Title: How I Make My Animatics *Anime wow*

Since this stage is pretty straightforward I'm here to teach you a few tricks uh just for clarification i'm not an expert in the slightest if this audio doesn't prove that already
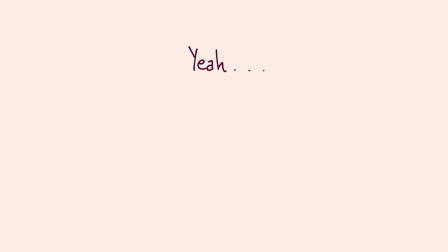so uh yeah don't expect much from me so
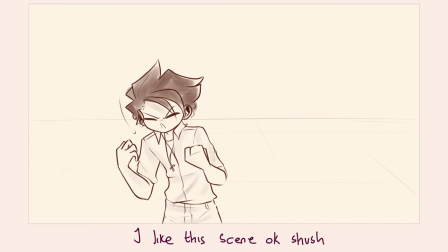um basic rules to remember if you want to show movement and energy through
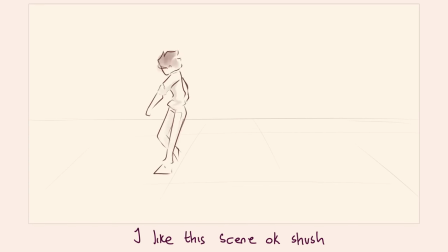body movement uh do full or half bodies but if you want to show emotions
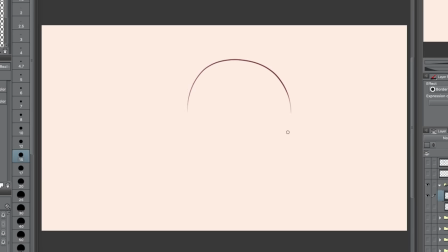show the face for obvious reasons don't limit yourself to just face shots because that would be um ridiculously boring and it would make your automatic just flat
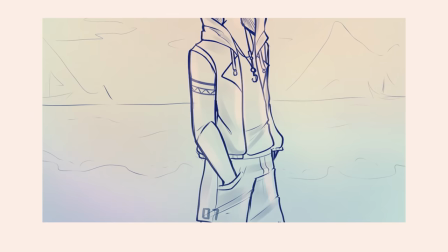experiment with camera angles perspective uh whatever works to make your automatic seem fun and appealing if you're having problems with getting ideas uh i would suggest just going on youtube and looking up automatics and see what other people have done it's not a crime to take inspiration i hope you guys know that just don't shoot it up copy and you're good if you're drawing
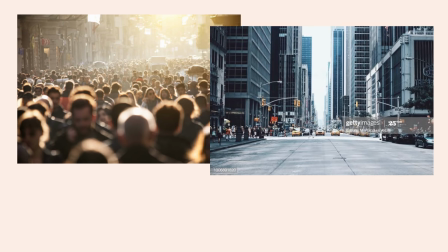a crowd or a very detailed frame with like a detailed background or a cityscape or a big crowd or something and you want let's say this character to be
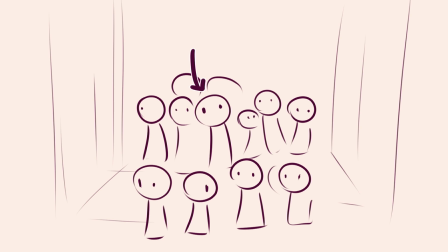the vocal point make this character a higher opacity than the surroundings that
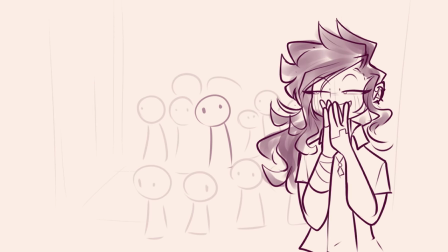way it's more visible by lowering the opacity of the surrounding areas
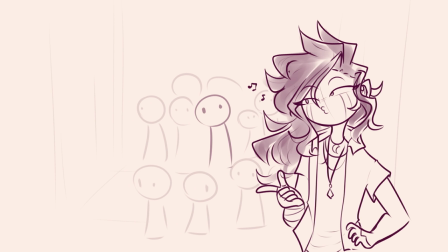it's harder to focus on them therefore your eyes immediately look at the character with the higher opacity which is this guy
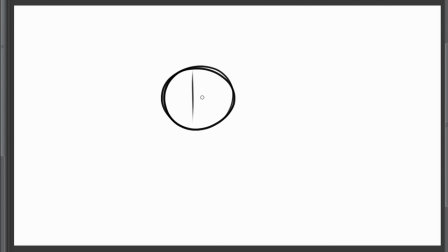Lastly, and this is just my opinion, don't limit yourself to just black and white as your main colors.
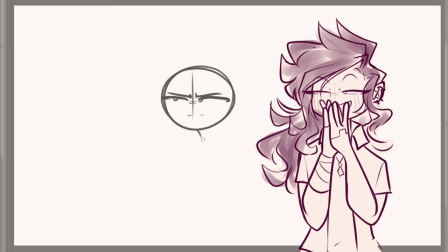I know a lot of people on here who can make grayscale look really really good, but I am sadly not one of those people.
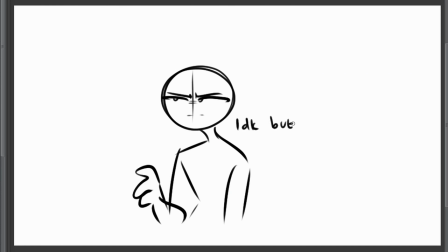I also just personally feel less motivated to finish a project when there's little to no colors.
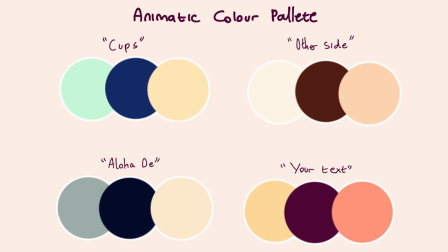So I would either go for a very pale pastel color as the background and a kind of darker navy for the lines and actual drawings.
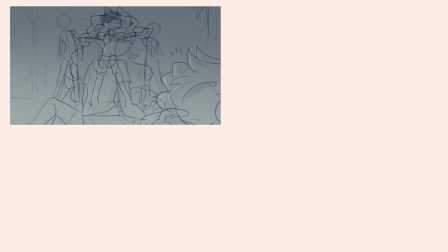Also try to use different colors to convey different emotions like if it's sad make the colors a bit darker,
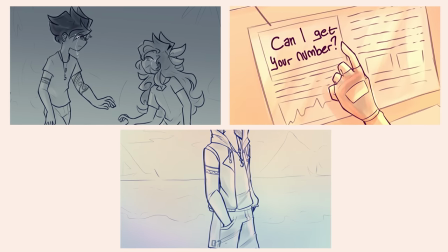if it's happy make it like brighter, if it's a combination of both maybe try a gradient. Now for the actual animating tips, let's start with this bounce effect.
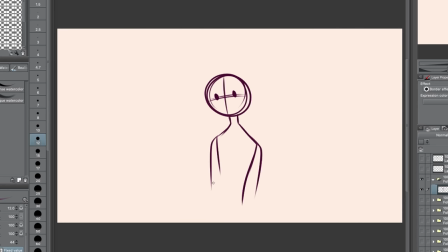It's pretty straightforward, I'm pretty sure all of you know but to those who don't, first of all draw out your first and second frame frame, and as a kind of in-between, copy the first frame and kinda morph it, drag it down a few pixels, transform it, tilt it slightly, or just squish it.
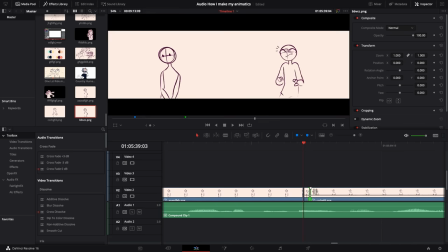Whatever works because it's only gonna last for like point 20 seconds.
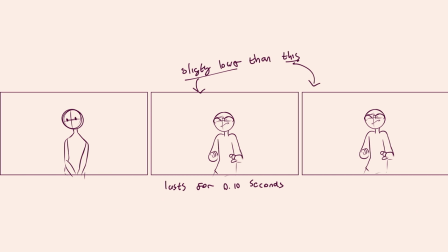Set this frame after the first one and before the second to create a minimalistic bounce animation.
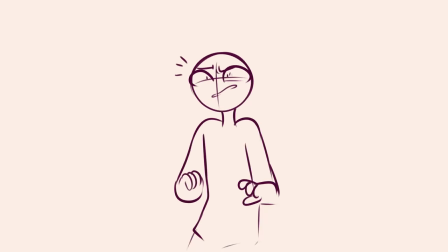This should make transition through movement a lot smoother. this also works
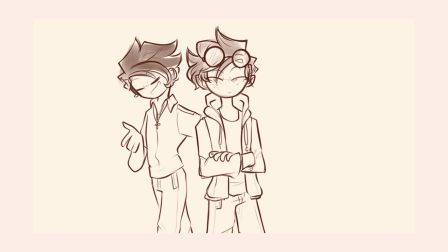for fast movement like this one where Marshall moves around Rian like he's a frickin
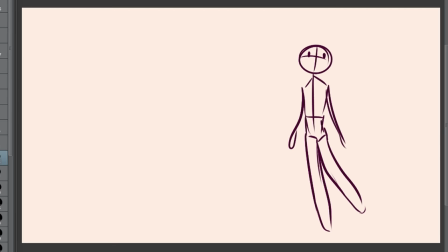fly for this one it's basically the same now before the character moves copy the frame and morph it to the opposite direction of where the character is
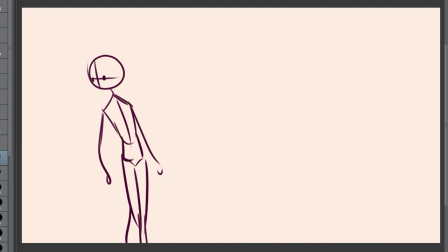going to go this is for suspense reasons now in the second frame where the character stops moving you want to copy that and then and morph it to the direction the character was moving.
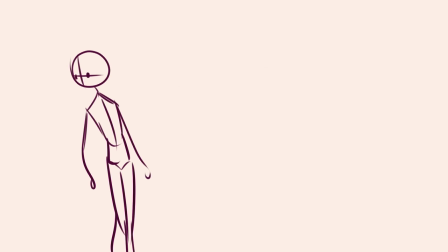This gives off the feeling like they're halting in their tracks. Last thing to add is either a couple of lines or a smear frame, it's really up to you.
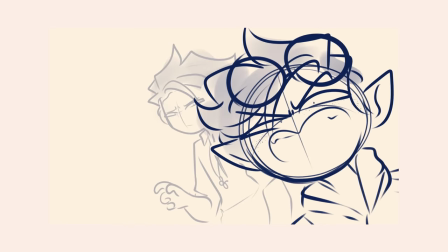If you want to make the frame pop out or kind of explode out like this, I don't know what to call it,
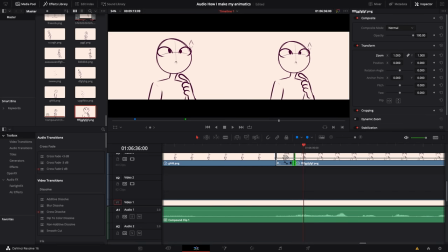but you literally just need to copy the frame, zoom in a few pixels, and set it for like 0.10 seconds.
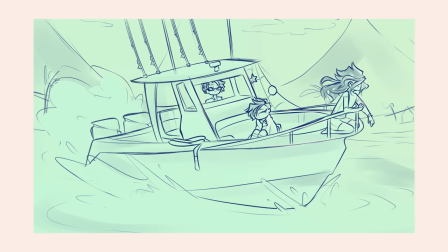That's literally it. Now, for moving foregrounds and backgrounds like these ones,
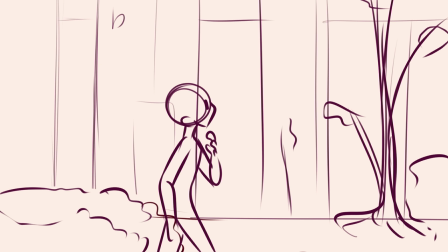for the foreground, in order for you to make the foreground move without interrupting with the background, you want to make a background of the same color as the paper layer behind the drawing,
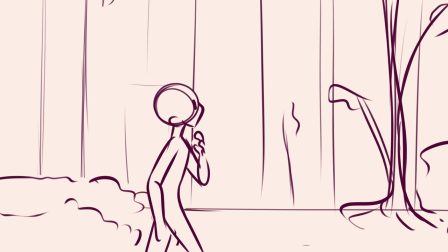like this. That way, the foreground doesn't overlap with the background awkwardly.
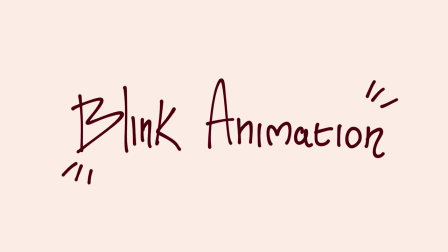I'm not going to teach you guys how I do my blink animations and honestly, it's not that hard. Like, at all.